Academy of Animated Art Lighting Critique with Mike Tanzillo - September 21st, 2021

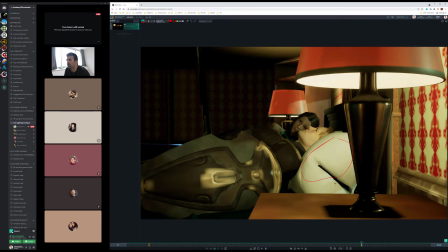[4:15]
That's going to be tough, because now we're asking, like, we might want to design it so the pillowcases are a little darker to make sure that the face pops off. I do think that we could probably go a little bit brighter on her face, and then once you get the final characters, it's like when we're seeing it at this angle, it's really important to get the gaze point lined up correctly,
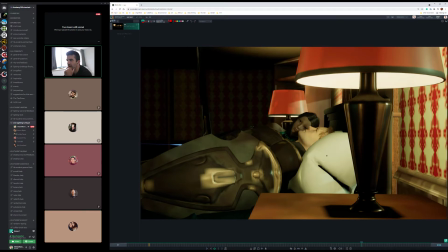[4:34]
so that, like, she's looking at him, and instead of just wondering why he brought that sword into bed.
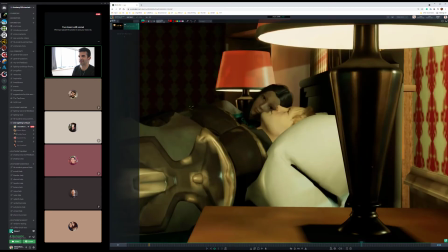[4:40]
Like, what's the plan here? And then
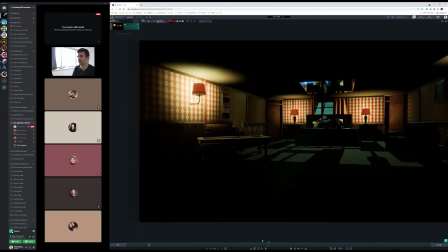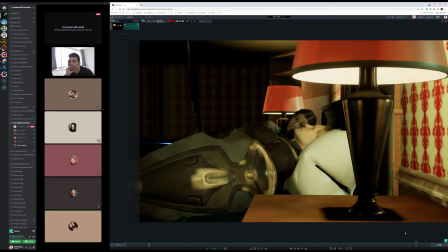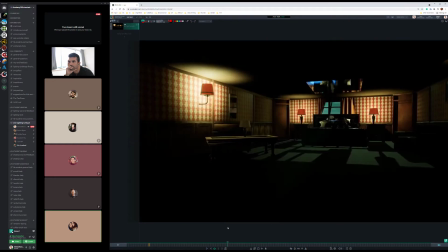[4:57]
mhm. I think the lampshade looks good.
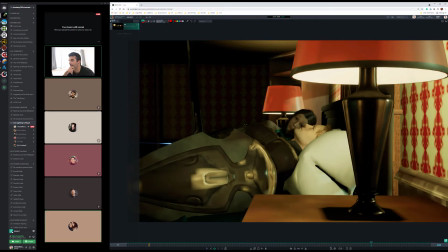[5:06]
I think that the wall I'm not seeing it.
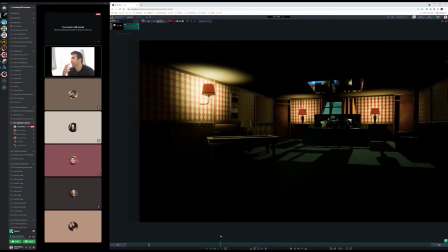[5:10]
It's and really what it is I just really love it when wallpaper has more than just color variation within it, when there's actual like tactile variation within it. Like when the pattern, maybe it's a little raised, maybe it's a little more specky,
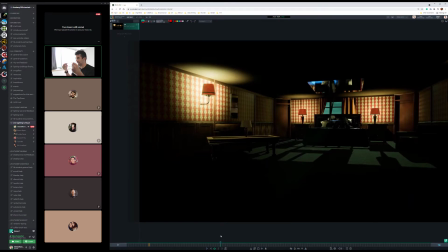[5:26]
maybe it's a little more this or that. Like when there's actually like a real difference between what we're seeing. And you know, like it just creates it, makes it a lot more dynamic, and you see that a lot with like older Victorian era stuff, and this pattern kind of look like that.
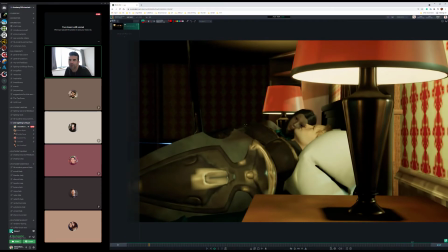[5:42]
It also, like, I don't know, it also feels like once we get this close to it, the resolution starts to break down a little bit. So either that or just angle the camera slightly so we're not, or like hide it with something too.
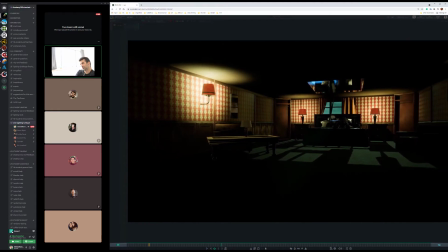[5:58]
There's ways around that.
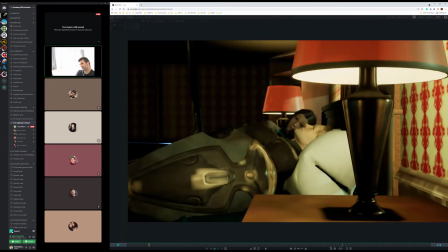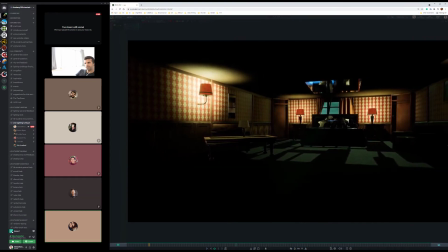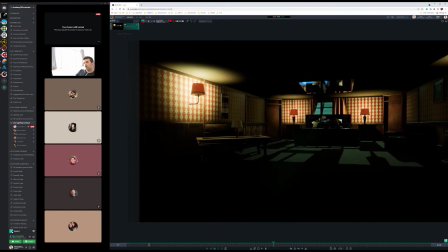[6:10]
Mm-hmm. The one thing about this rack focus,
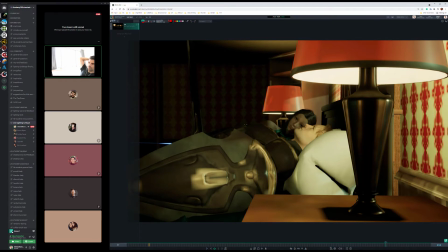[6:17]
I would actually so usually that's when you're like focusing on one thing and shifting it to something else. Like if we were closer to them and we were focused on him and then focused on her or something. The thing about this one is that it's kind of not focused on anything at first.
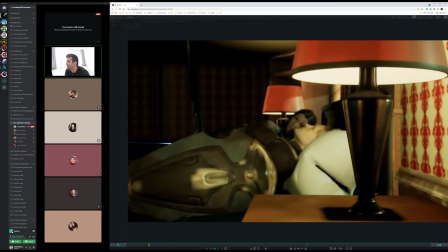[6:31]
It's just like it's just like, so I think I would keep it just keep the focus tight, or like just keep it on them. And then we could probably, this is a long thing, and if you wanted to explore some rack focuses, I'm sure there's other opportunities to do it.
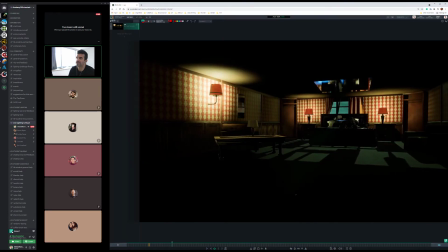[6:46]
Or like I said, you know, even keep this angle, but just change the lens to be a little bit more telephoto.
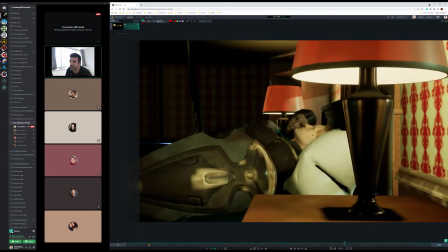[6:53]
And then we could just be like on him and then on her. That would be cool. Mm-hmm. Yeah. Yeah, wider angle lenses will have less depth of field than telephoto ones.
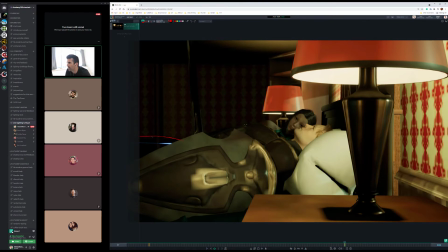[7:13]
Also, watch out for this bright line happening over there. I think, actually, yeah.
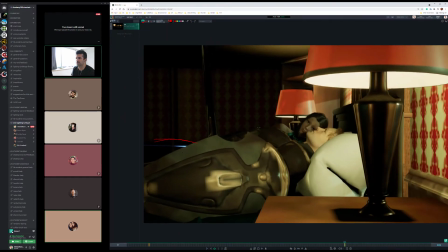[7:20]
I'm not sure what that is. It's fine.
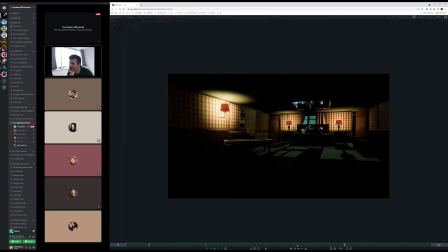[7:26]
Mm-hmm. Also, what's this dark bit in the pillow here? Ah, got it. Got it. Yeah. Oh, I see the speck in the.
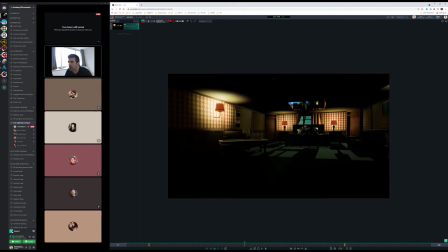[7:41]
Yeah, I see the speck in the wallpaper right in here. But it's just that it's hitting everything. Like I just kind of want like maybe either the red or probably the red to be the speck and the white to be more matte, if that's possible. So, yeah, cool. All right, great. All right, let's hop over into.
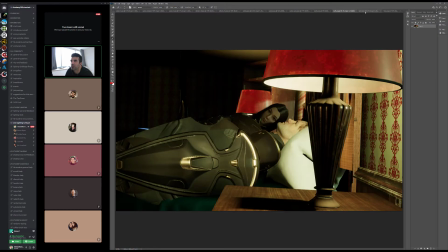[8:00]
Actually, before we move on, was there anything else in the stills, or was that all? Yeah, it looks like the same. Okay. Got it.
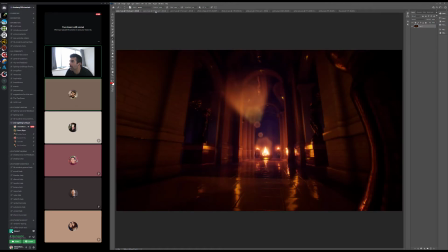[8:12]
All right. Oh, yeah.
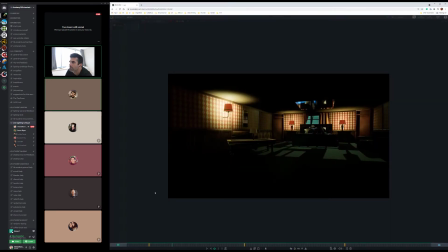[8:18]
Mm.